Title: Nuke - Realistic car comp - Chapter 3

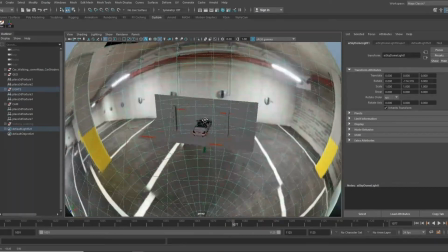248s
And then I've got more of a fill, and then I've got my actual HDR for the reflections and general ambient lighting.
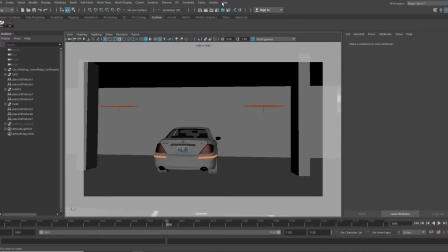256s
So if I look through the camera and I do a quick render, just refresh that.
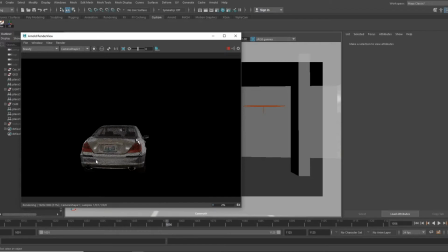265s
So now I've got the car in the general area, the lighting and reflections look great.
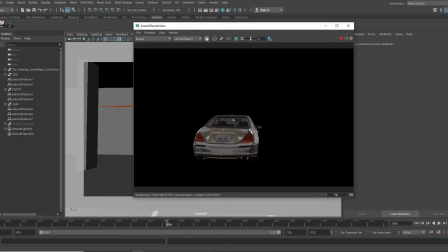272s
But one thing that I thought would be a nice touch is adding
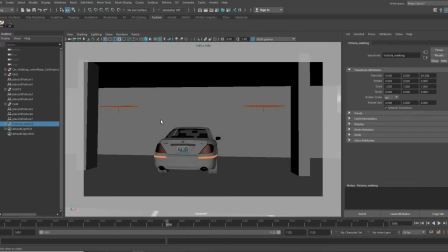277s
the reflection of my partner walking. So to do that, I just did a simple card.
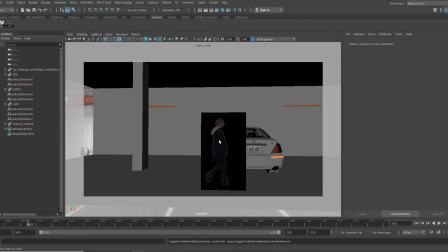285s
Okay, so this was before I did any roto, and I essentially keyed as much as I could off the original plate,
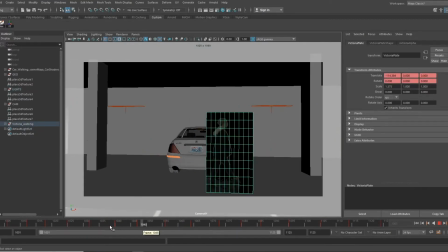294s
And when I did that, I put it on a card in 3D and I just animated the card to follow the general direction of where she was walking.
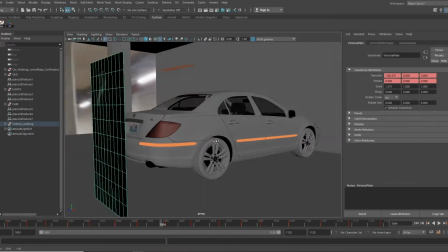302s
And that's in the correct 3D space of where she was actually walking, because everything's to scale.
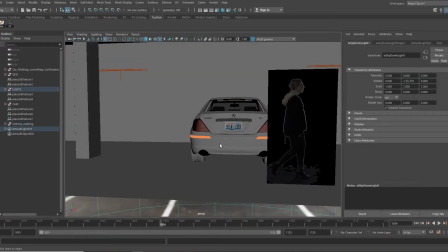308s
The reason for this is I want to get her reflection in the car. It's not the exact reflection. For the most part, it will help in selling that she's actually there.
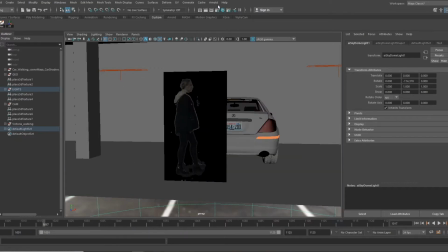318s
So it looks funny from this view, but if we go back into the Arnold render view and we refresh,
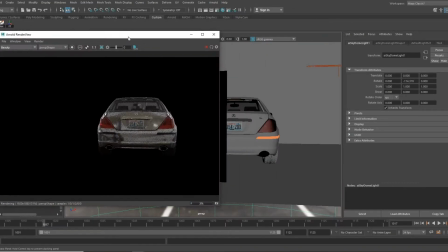326s
you will begin to see her reflections over here.
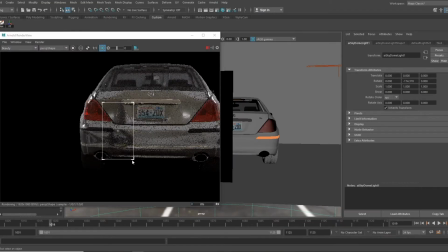331s
If I were to drag through, you can see that that's her walking. I think that adds some more realism in blending it within the scene, because now I've actually got her reflection walking within the car. So you can see in the chrome on there, it's reflecting back where she's walking.
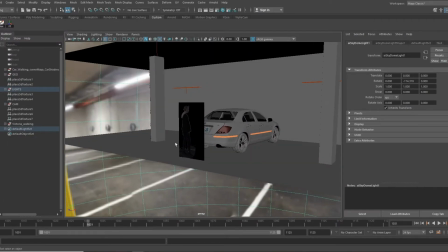350s
And because this is all to scale and in 3D space, the reflection works quite nicely once it's rendered and everything.
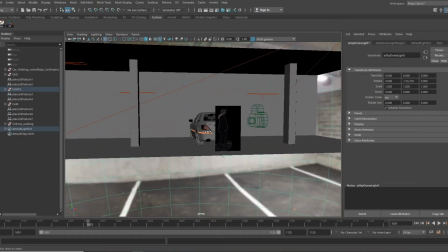358s
Yeah, from there I essentially set up light groups.
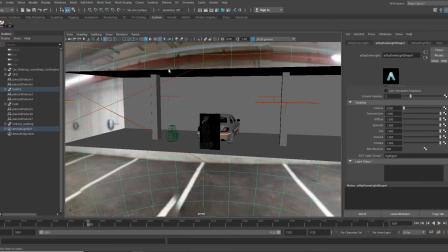362s
So in my actual HDR and lights, I've got a AOV light group,
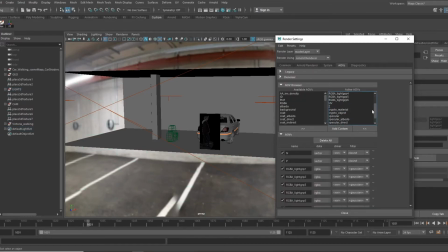368s
and I've set up the RGB light group to point to those, and then yeah, essentially I've just got normals, position, light groups, UV, Z, any cryptomats and specular, just to change it in comp.
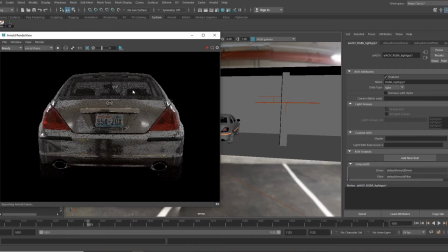383s
So if I were to refresh this, so my light groups, there's 1, 2,
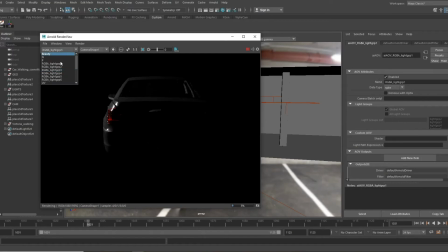391s
so 2's that one over there, 3, and it just gives me more control in comp if need be.
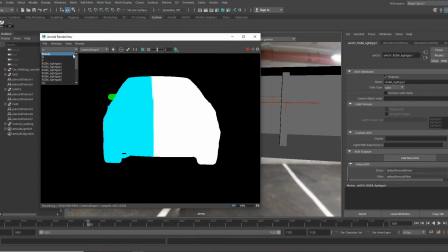399s
So yeah, I've got that, I've got my normals, got my position of where she is, well, where the car is in 3D space, got my UVs,
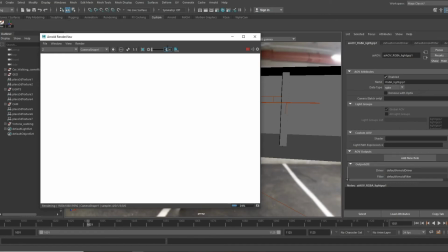408s
Z, if I just bring that down, you can see that's my Z pass.
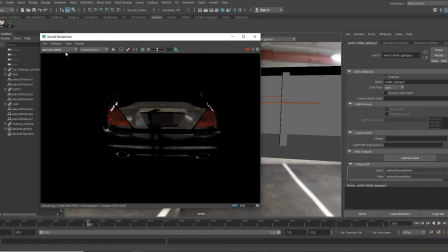414s
I've got my specular, direct, transmission. Yeah, so I've got that all set up. I rendered that out.
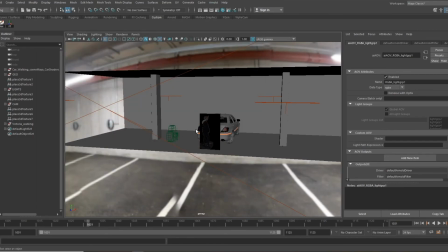425s
It took not that long. It was 4K, so I got some nice detail.
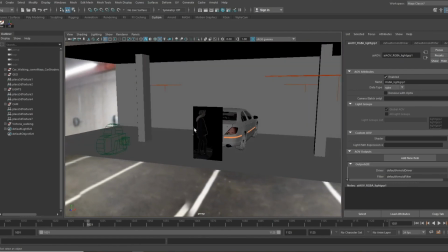431s
Yeah, I think that covers pretty much the 3D side.
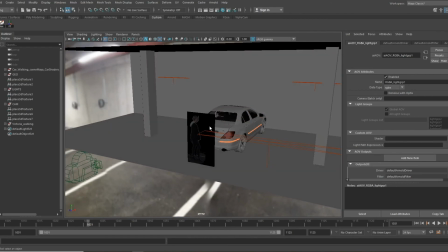435s
There's not much more apart from placing the car, lighting it, and then just playing around with the lights just to get the lighting as close as I could.
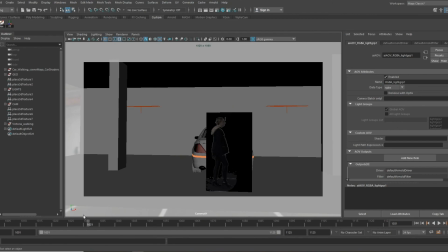443s
Yeah, I rendered that out, and then we move into comp, so I'll see you in that video. Bye.